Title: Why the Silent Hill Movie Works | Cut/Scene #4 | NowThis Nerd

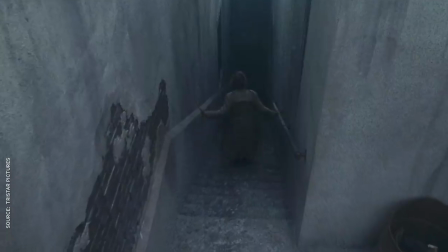4:09 Again, it's not one-to-one with the original, but it's damn close enough, and the movie more than makes up for the differences with its excellent renditions of Silent Hill's trademark monsters.
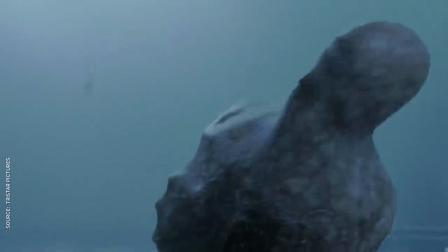4:18 From the bubble-head nurses to the lying figures, the movie perfectly captures the inhuman horror of the original designs,
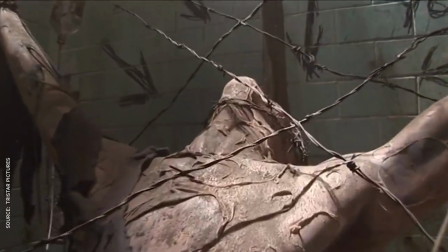4:25 with, by the way, a bare minimum of CGI. Every creature in the film was made with practical effects, using camera tricks like running the film backwards,
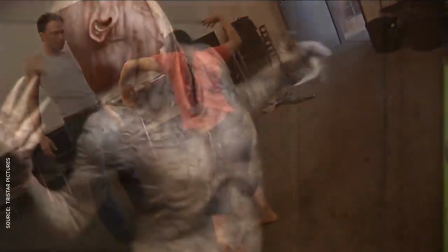4:32 with performances from dancers and contortionists to give them that otherworldly eeriness.
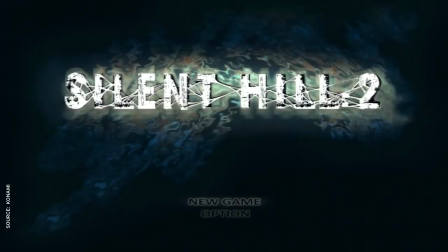4:38 Most of the monsters come from the legendary Silent Hill 2, which actually doesn't have a ton to do with the first game.
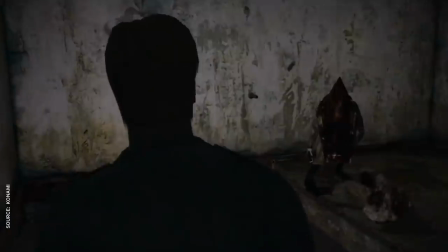4:43 For example, the Red Pyramid, or Pyramid Head, is a manifestation of James Sunderland's psyche in Silent Hill 2. He's not connected to Alessa, or the cults, or any of the larger Silent Hill mythos really, but he's become the series' mascot.
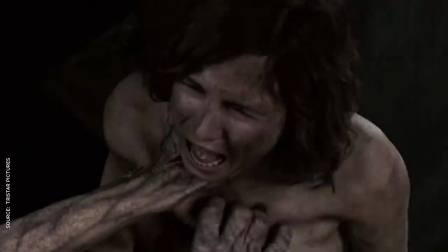4:57 And the movie just wouldn't have felt right without the big guy literally ripping someone's skin. Just like Velcro. You can even hear the film's reference for the series, since, aside from one Johnny Cash song,
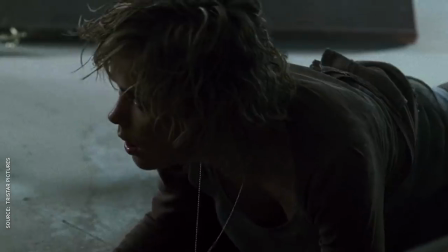5:13 every note in the score comes from Akira Yama Oka's original music from the games. Now, don't get me wrong, there are major, major differences between the games and the movie, but that's part of why the film works.
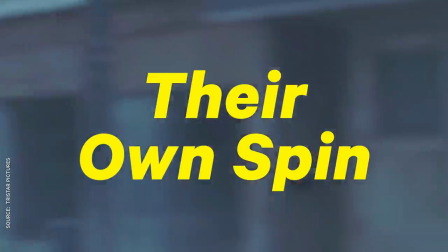5:29 They added their own spin.
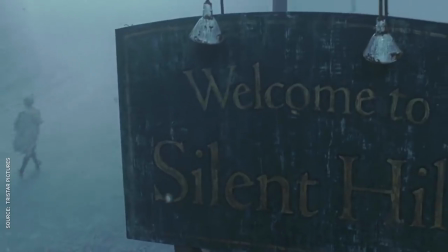5:33 Like Springfield, the true location of Silent Hill is shrouded in mystery, although the games eventually placed it somewhere in Maine.
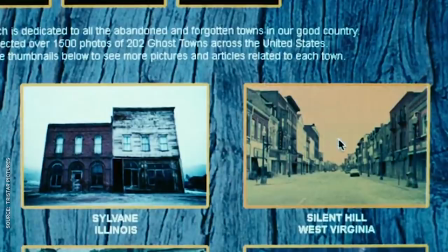5:39 For the movie, Gontz and Avery moved the fictional town to West Virginia, and based it on the real-life tragedy of Centralia, Pennsylvania.
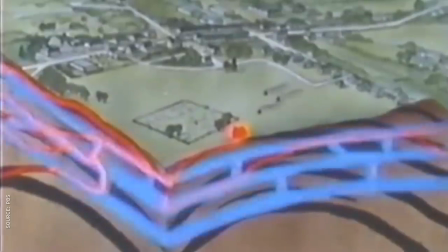5:46 In 1962, a fire erupted in the coal mine beneath the town, and with no way of putting it out,
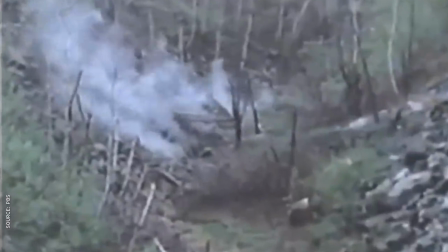5:51 it's predicted to burn for the next 250 years. The town was condemned, its zip code erased, and today there's nothing left but condemned buildings,
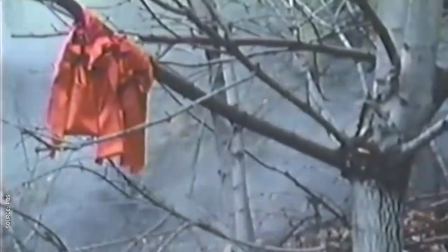6:00 seven very stubborn residents, and a toxic smoke that seeps from the ground and shrouds the town in a sickly fog. Yes, this place exists.
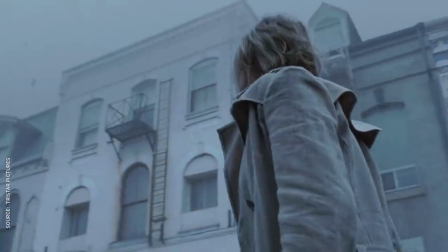6:09 It's the perfect representation of the misty world of Silent Hill, sandwiched between our reality, and the dark world that lurks just below.
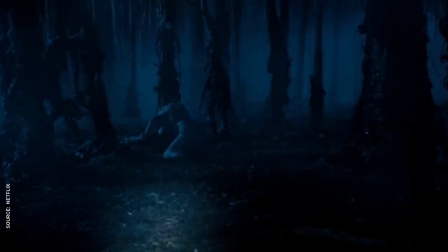6:16 Serious stricter of those vibes.
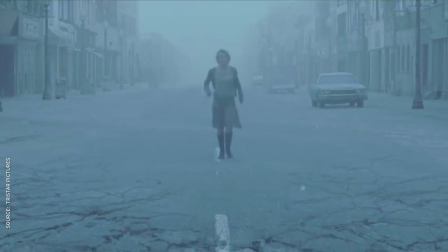6:19 It might not jive with the game canon, but it's a great twist on the concept, and an awesome way to represent the lonesome desolate fog that, let's face it, was more a product of the PS1's crappy draw distance than anything else.
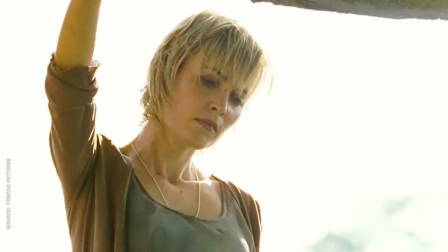6:34 The most immediately apparent change from the games is the gender of its main character. Originally, Gons and Avery wanted the film to exclusively feature women.
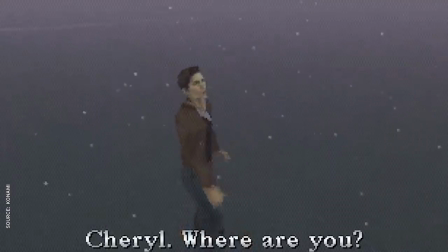6:42 They never found Harry Mason's devotion to his daughter convincing, and wanted to focus the movie around the bond between a mother and her child. That's a fairly big component of the Silent Hill lore, and today it would have probably been applauded as a bold, progressive casting choice.
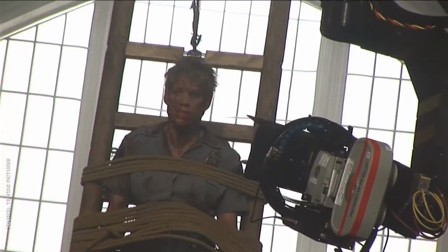6:57 But all the way back in 2006, studios weren't quite so receptive, and they forced Gons to cram in extra scenes with Sean Bean and a cop. It's the most obvious reshoot since Kate Mara's wig in Fantastic Four.
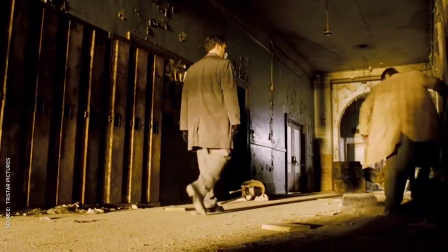7:11 Bean feels like he's in a completely different movie and they didn't even bother to film a scene where he dies and he survives in the sequel,
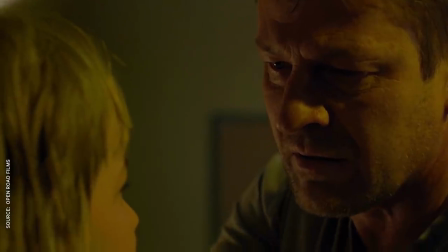7:17 too Which I mean good for him Sean Bean usually dies in everything he's in whatever happens
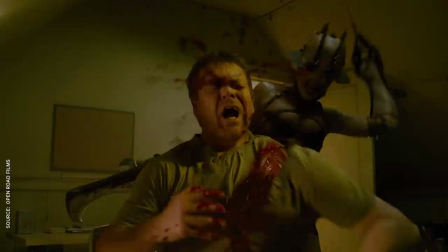7:26 Honestly,
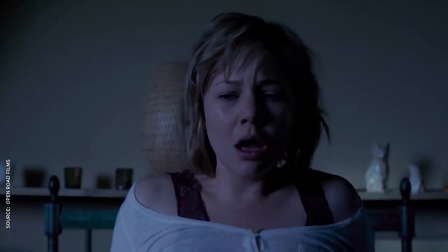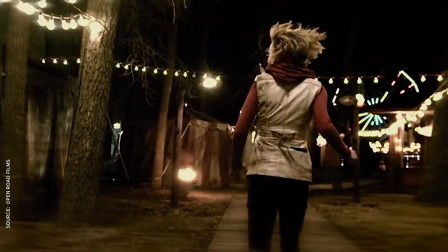7:34 it's surprising he was even in Silent Hill Revelations the sequel tries to stick much closer to the game canon in particularly Silent Hill 3.
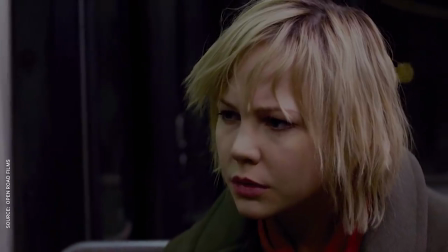7:41 But in doing so, the movie becomes basically incompatible with the film it's a sequel to.
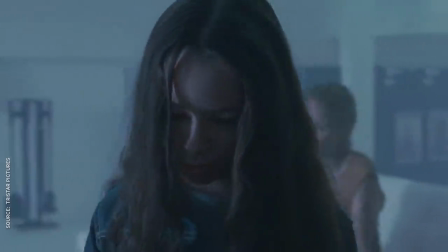7:46 It ignores the merger of Sharon and Dark Alessa, it changes the cult's entire belief system and awkwardly changes the main characters' names to make them Heather and Harry Mason from the games.
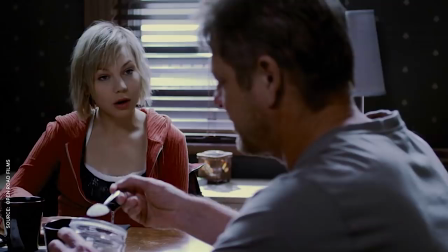7:58 I was Sharon, then Mary, then Kathy, oh Heather.
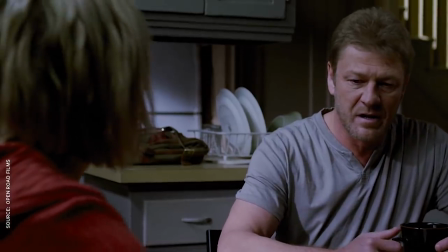8:03 You were Christopher and now you're Harry. Names don't matter.
It was a commendable effort, but even Jon Snow couldn't save this movie.
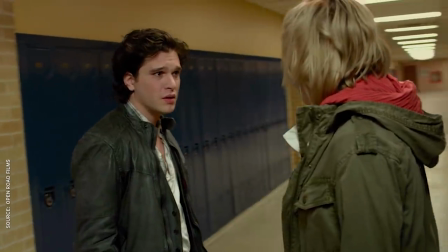8:12 Yes, that's Kit Harington, and yes, that's one of his first roles in America.
You know what? I'm lost.